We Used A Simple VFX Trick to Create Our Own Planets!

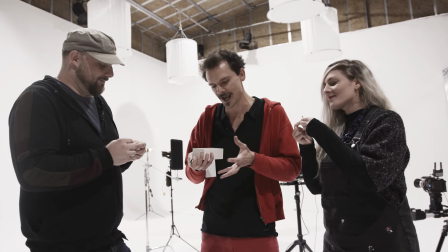So when you snoot a light, you create essentially a little kind of tunnel,
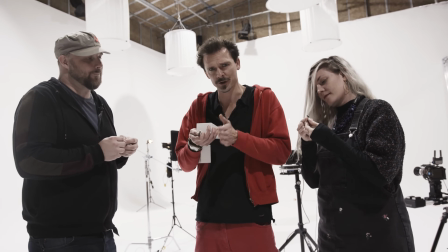so it focuses the light and stops kind of glare and things like that. Or if you want to create a really specific spot from the light, you make a snoot.
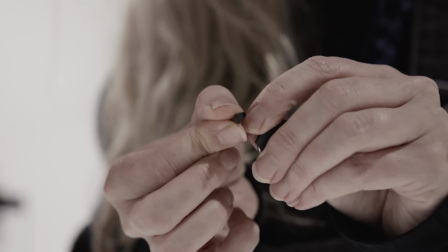And Japes has made a snoot out of heat shrinking around the LED and then just revealing just a tiny hole.
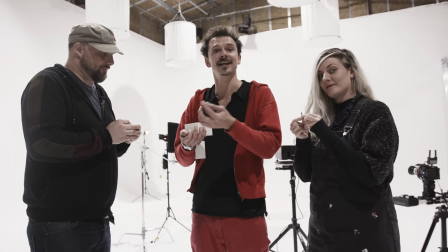And then what he's done is the holes are slightly different sizes, and then that way it gives this sort of perception of stars at different distances.
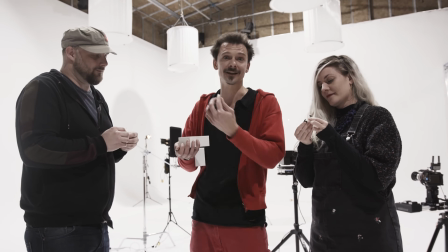So some are brighter, some are duller.
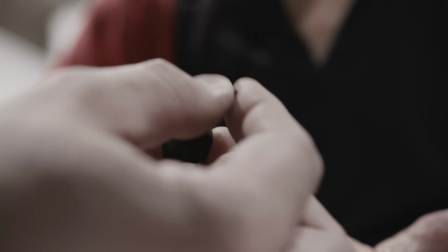You've got your positive and negative wire coming out of the LED, and then by slipping it so you've got one touching the top and one touching the bottom,
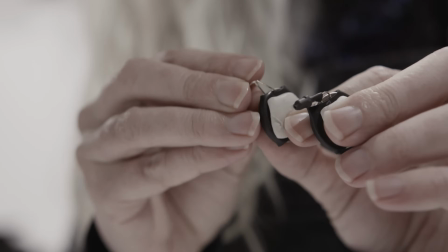that powers the LED. If it doesn't work one way, Yeah. try it the other way. It'll be one way or the other.
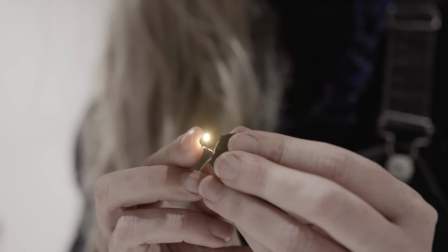There we go. Ta-da.
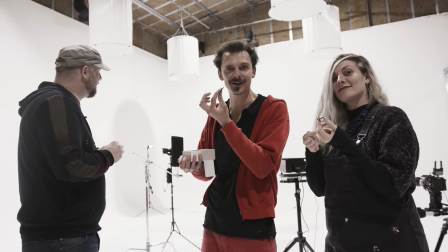Apparently you can buy these, but you can make them super simple, and we got a lot.
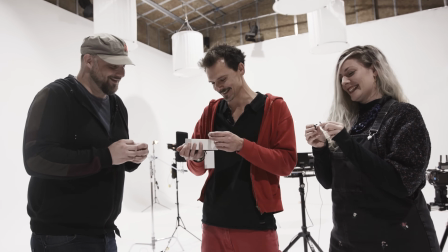So, so we've got to start sticking these on the walls. Here we go.
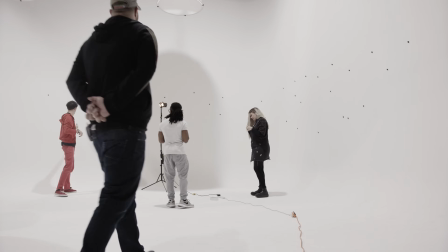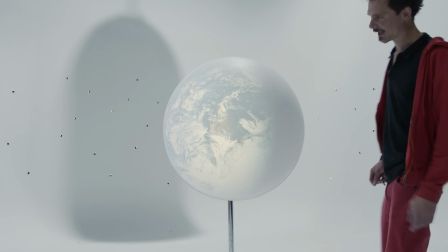Yeah, lights off. So because this is our first time playing with this magnificent orb, JB's had a whole bunch of slides made up, different planets, different surfaces and textures. So we're definitely going to be playing with this a lot more in the future. But for our thing title shot, in the frame in the movie, it's not the whole Earth that we see.
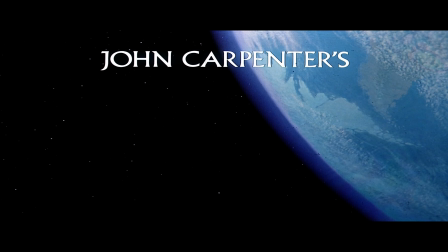It's really just a sort of a quadrant. And so JP's had tighter shots of planet Earth blown up to fill the entire medium format slide.
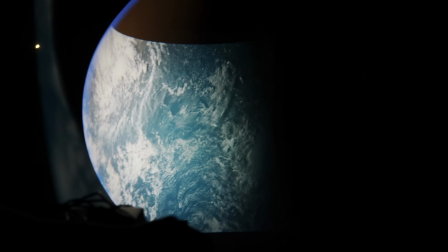And so we can get the maximum level of detail on our planet's surface.
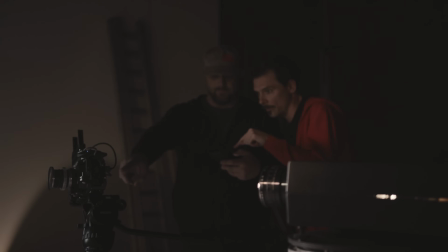And because we're shooting a much tighter shot on our orb, we've actually been able to move everything in, the projector, the camera, the lights. And so what that means is everything's getting brighter on our surface, which allows us to stop down, reduce our ISO, and bring everything into the same plane of focus as best we can to really sell that sense of scale.
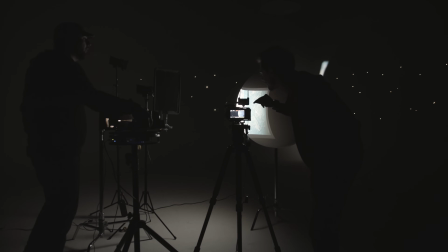Okay, so we just want to demonstrate, so we've got 3 lights working here. One obviously is the projector projecting the texture, but then we've got our kind of atmosphere blue light, and then we've essentially got kind of like a rim light, which is just helping to sort of overexpose that edge a little bit.
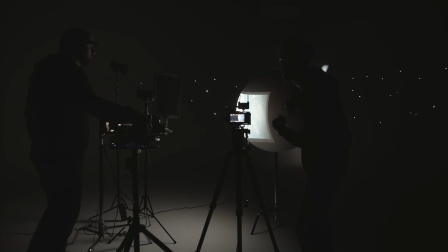So we're going to turn them on one at a time to show what those layers do, okay? Okay, so that's our kind of rim light. Here comes our atmosphere,
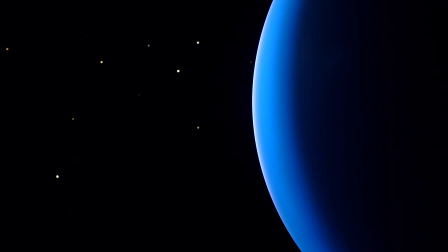which looks pretty sweet already. And then planet. Nice.
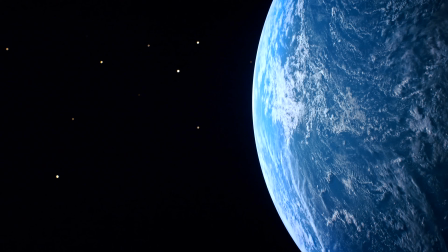And then maybe let's just turn those other 2 off and show what it's like without them. Yeah, and then the blue.
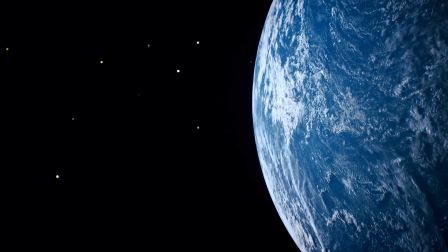Yeah. It still looks cool, but it just doesn't have the same depth and sense of reality, I think.
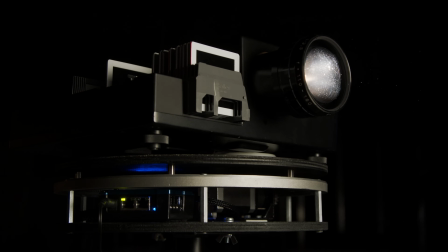And remember, we've got our projector mounted on the turntable, which will set to a very slow rotation, so the planet will appear to be spinning in orbit.
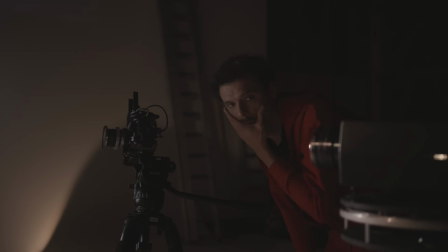Have we got rotation? Yep, going.
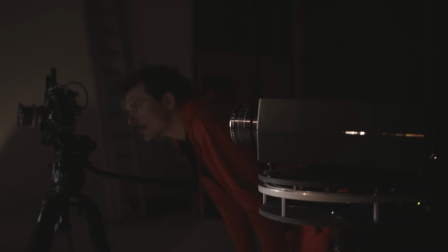Going. All right, roll in. In Carpenter's opening, it's a very simple locked-off still of planet Earth as the spaceship crashes into the atmosphere.
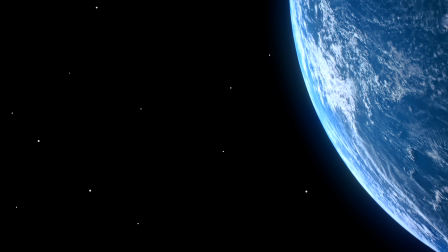So we bag a couple of locked-off shots, but still with that subtle rotation. It just looks so good.
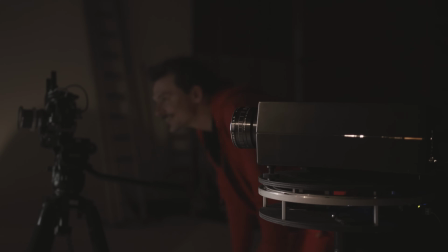It just looks so good.
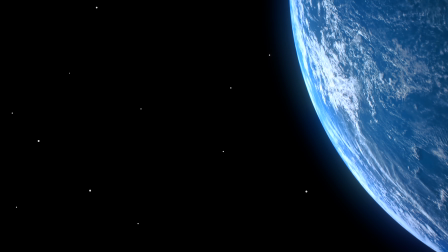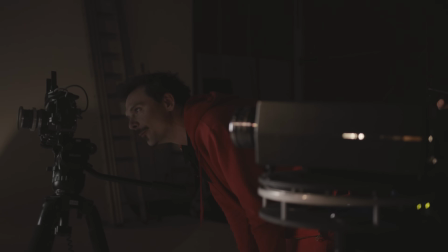Okay, it's the end of the rotation. I'm in space, JP. I'm in space. Ready?
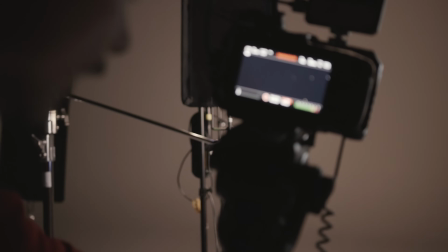But as we're working with an object in proper 3D space, we thought we'd get a couple of nice steady pans onto the planet, just because, well, we can.
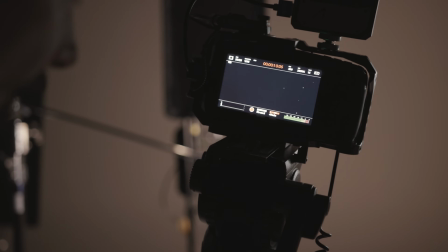So it's hard to get across how weird this feels. I'm panning a camera onto a planet.